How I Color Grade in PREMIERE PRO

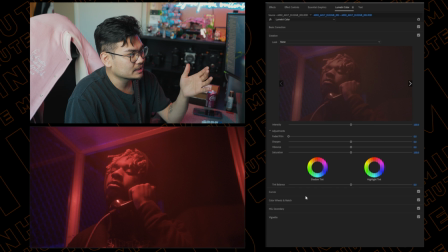3:22 we're gonna go into the creative lusts if you want you can throw on like a stylized lot tone it down a little bit and you know whatever you really want to do if there's a look that you really like but I don't think we need one for this because it's a little bit
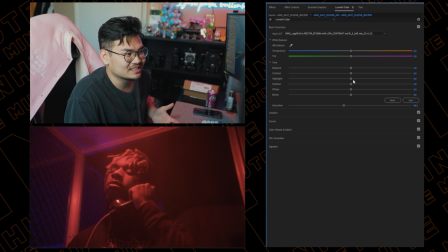3:33 already colorful you know so from here it's already good color like honestly you don't have to touch too much because you could just leave it I hit this it's it's a good look and if anything I would just go and add a little different hues and make it look a little bit more
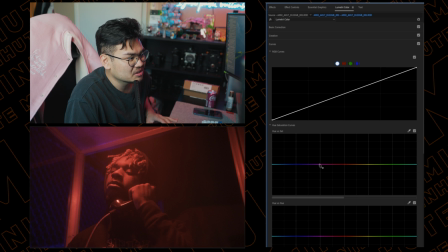3:50 stylized than it already is maybe take away some of this purplish looking color and make it a little bit more blue so
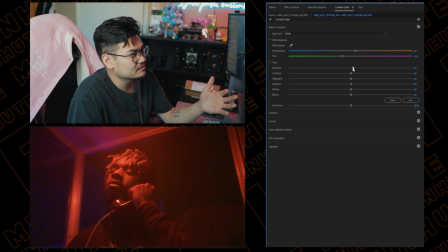3:56 I don't really want to mess around with it too much because it might mess up the rest of the color so here if anything I would touch the highlights the shadows and again you know highlights change the brighter parts of the video the brighter parts of the image the shadows you know change
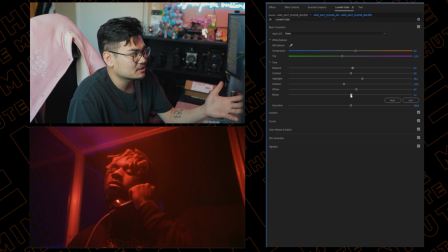4:09 the darker parts of the image same thing with the whites the whites are the brighter the blacks are the blacks exposure just boosts everything all at the same time
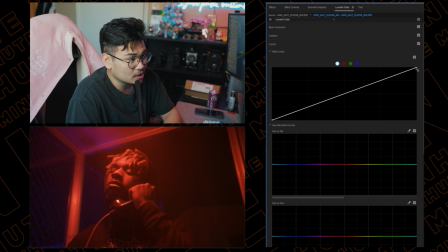4:19 yeah honestly there's not too much I want to do here maybe with the curves I might add like a little bit filmic kind of look so I'm going to take this top right corner here which is basically the highlights and the whites I'm going to bring it down a little bit and as you can see there's like a kind of fade that happens when I bring that down and then the same thing with the shadows and the
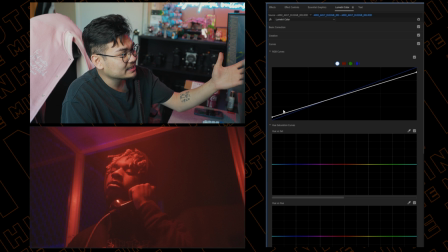4:36 blacks I'm actually going to bring this up and you can see again it brings back that kind of fade and then I'm just going to simply give it
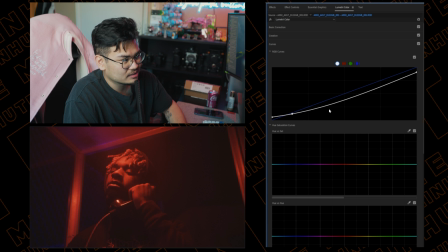4:42 a little bit of a curve downward and you get that kind of darker kind of look now this looks really good to me
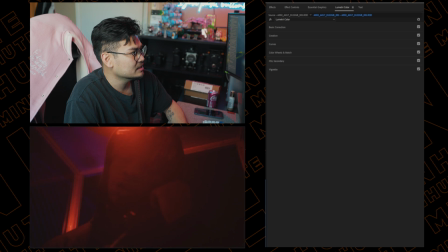4:49 I think this is an amazing image if anything I would just maybe make it a little bit brighter and if anything I can just bring that up here in the
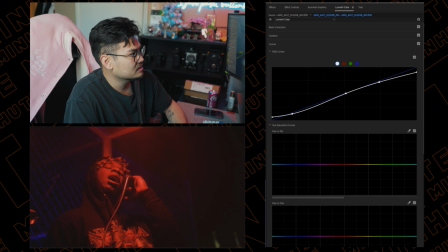4:55 curves to kind of brighten up that face a little bit and honestly from there I don't really think I want to change too much maybe I will take those
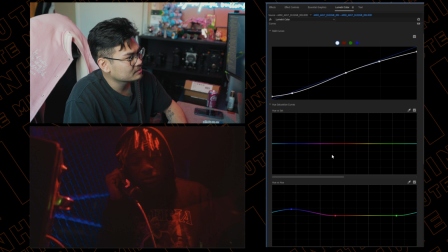5:04 purples and make them a little bit more blue again and maybe actually tone those down and take away the saturation a bit so honestly
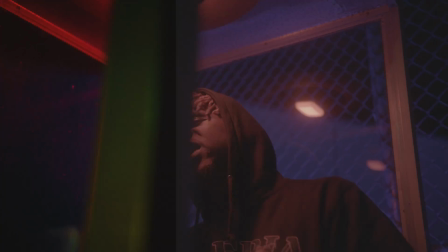5:13 i i like this look it was more practical lighting than anything because you
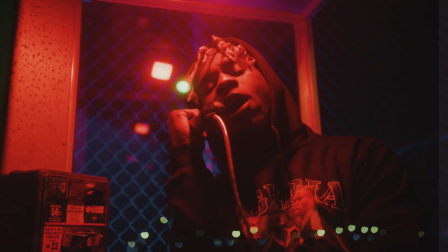5:18 know the colors all really come from that light that i've set up the aperture mc on
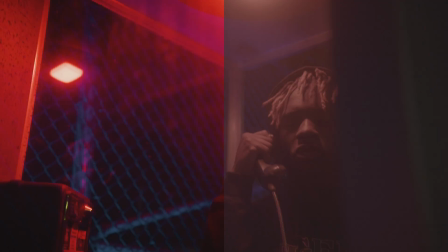5:23 the you know the ceiling and then in aperture p60c outside
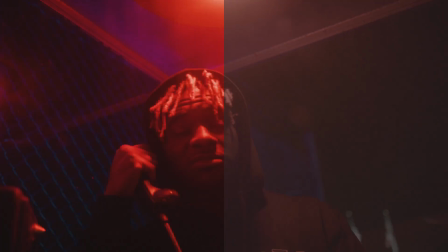5:28 you know lighting up that chain that fence and honestly that's all we're
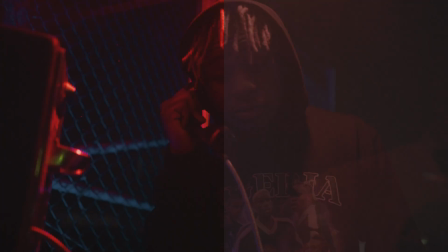5:33 really going to do with this it's it's not too much it's not too much i want to do with it and you know it's not something that's too stylized
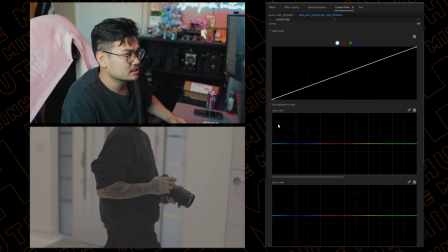5:38 so let's jump on to the next one this one's gonna be a little bit harder this is shot in C log 3 so we're
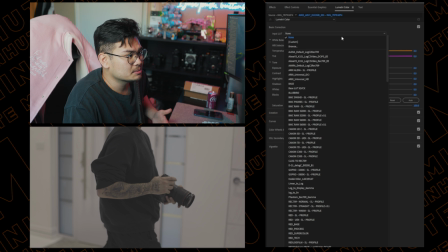5:44 not getting that raw control we're not getting all that capabilities so we're gonna start off with a Canon conversion lot you can see right here I have a C log
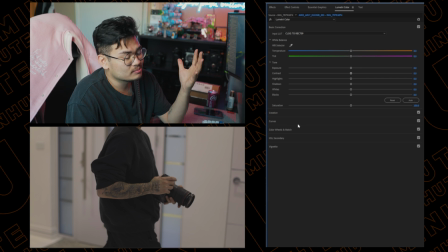5:50 to rec 709 and that already is gonna give us that conversion back to linear from the log profile and that just makes it
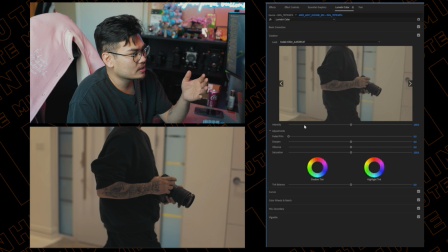5:57 a lot easier to color grade so from there we can go for a stylized look let's throw on this Kodak killer let and you can see everything's a little bit more already stylized bump that sharpening bump some vibrance in there and take away some saturation just a slight bit because I don't know
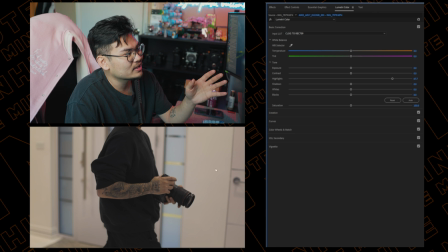6:11 I just really like I've been doing it since I've started we're gonna throw up the highlights to brighten up these brighter areas of the image take down these
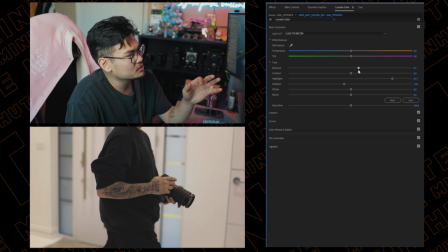6:19 shadows just a bit and then maybe even boost the exposure a little bit for that extra brightness you can see we're getting a lot of color back into this and I want to kind of take out these yellows out of the back just for a cleaner look and so
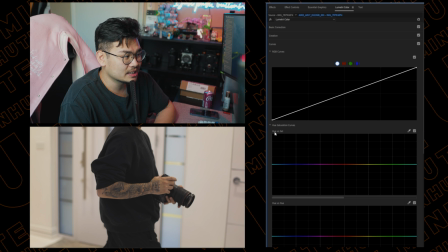6:34 we're gonna go into the curves here okay and we're going to see the hue versus saturation and you guys saw me doing this playing this around with this in the last footage so I'm going to explain to you what's going on here so I'm creating a key point here at the greens because
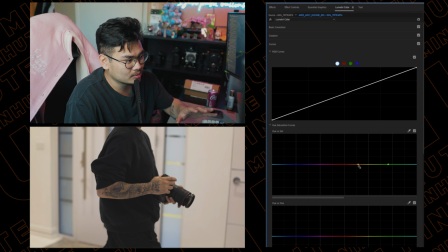6:49 yellow is right here so then we're going to do that and we're going to make another key point on the other side where it has the yellows kind of in the middle and we're just going to take this yellow make a yellow point in the middle and we're going to drag it down and you can see look at the window right
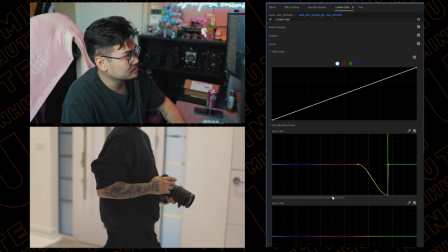7:05 about here you can see that when I drag this down the yellows go away completely and that's just simply because
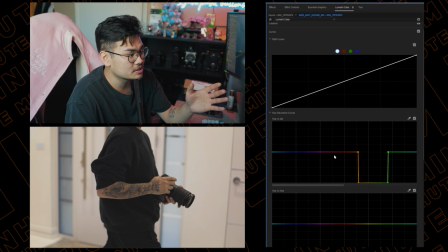7:11 I took all the saturation from that part out and I can do the same thing with the oranges if I want to it's right here take down the oranges everything's pretty much gone and you're left with like blues over here so the oranges are a little bit invasive when it comes to it
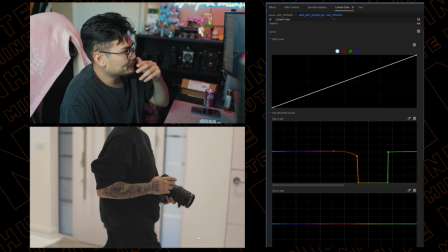7:26 because I do want to get a clean white look, but it's going to be hard to eliminate.